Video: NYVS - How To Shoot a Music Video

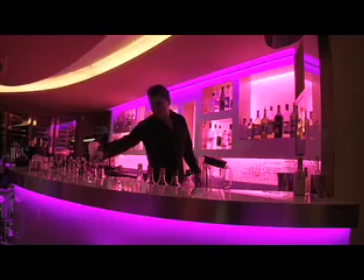255s
In this position you can accentuate a space, bring out the glory of the backdrop or architecture. A wide-angle focal length is often used in rap music videos.
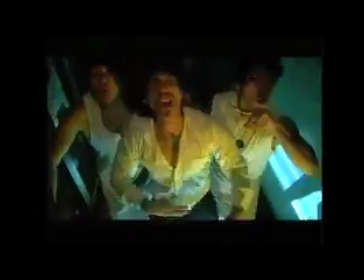269s
In Straight Out of Canton, check out how bombastic the performances are when I had the zoom lens all the way wide.
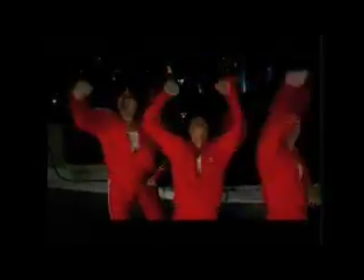276s
Hip-hop videos often use these wide-angle lenses coupled with a low angle position.
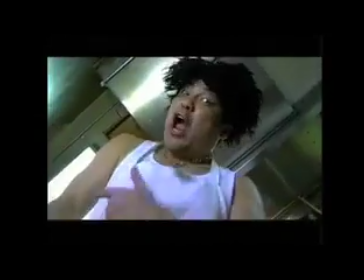280s
It amps up the song and gives the performer a mythic larger-than-life quality. Now zoom in completely all the way in.
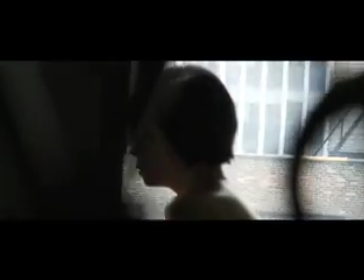290s
That's telephoto. At this focal length you can create a profound sense of depth in the shot by placing the objects in the foreground and
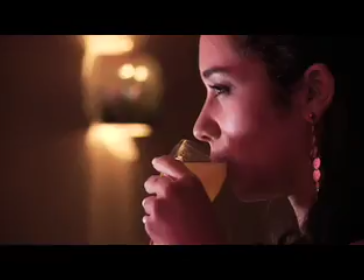298s
by moving the performers far away from the wall you can crush the focus so that only the performers face is what you see.
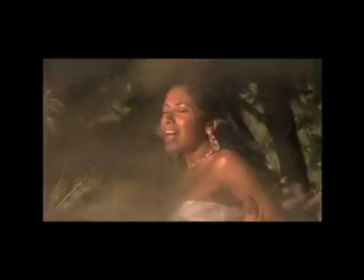306s
This is one surefire way to get that film look we all want. You don't need expensive cameras or lens packages or fancy light kits.
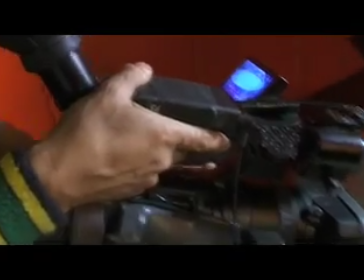313s
You can do this. Shooting on a tripod, also known as lockdown shots, is something we also take for granted.
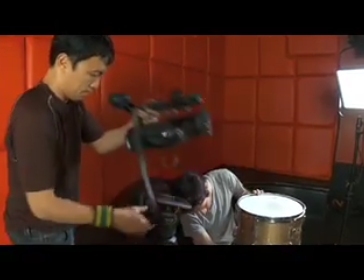319s And action.
A steady, solidly anchored camera can make a strong emotional impression.
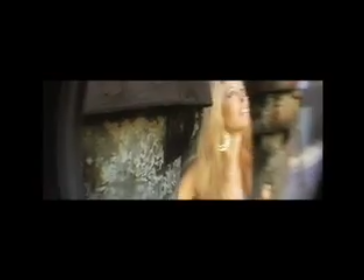324s
At the polar opposite is handheld camera. This often connotes documentary realism.
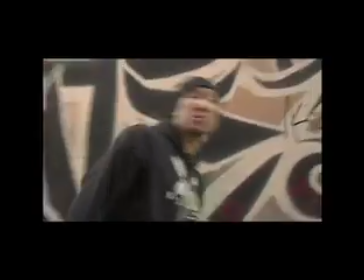330s
But again, if used wisely, it can create sparks in the video.
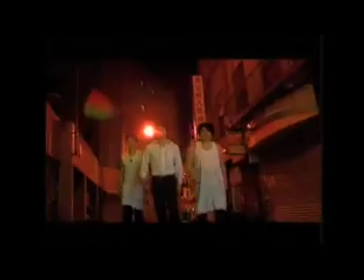334s
I particularly like to combine Dutch angles with long lens telephoto with swish pans and tilts while shooting handheld.
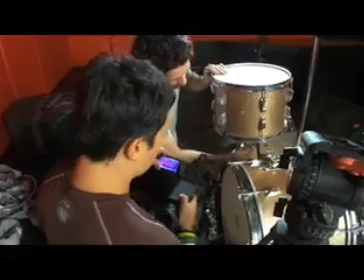342s
Married with the right song, it's an ideal equation. In the end, the song will dictate the camera style you choose.
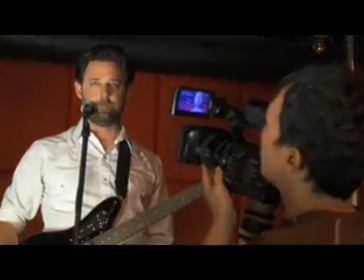348s
But what I ask you to do is to transcend convention. Dare to be unique.
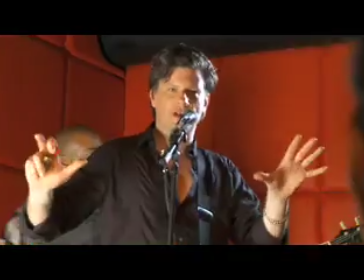353s
Strive for a visual signature you can call your own.
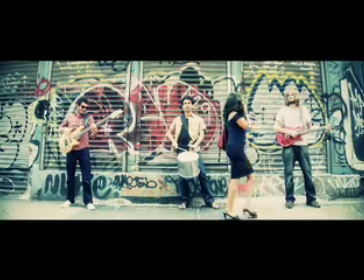356s
The frame you're working in will always remain the same, but how you compose, light, and lens the world within is your playground.
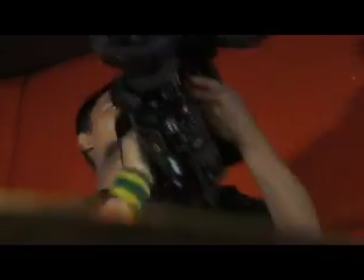364s
So play hard.
Cool. We're wrapped.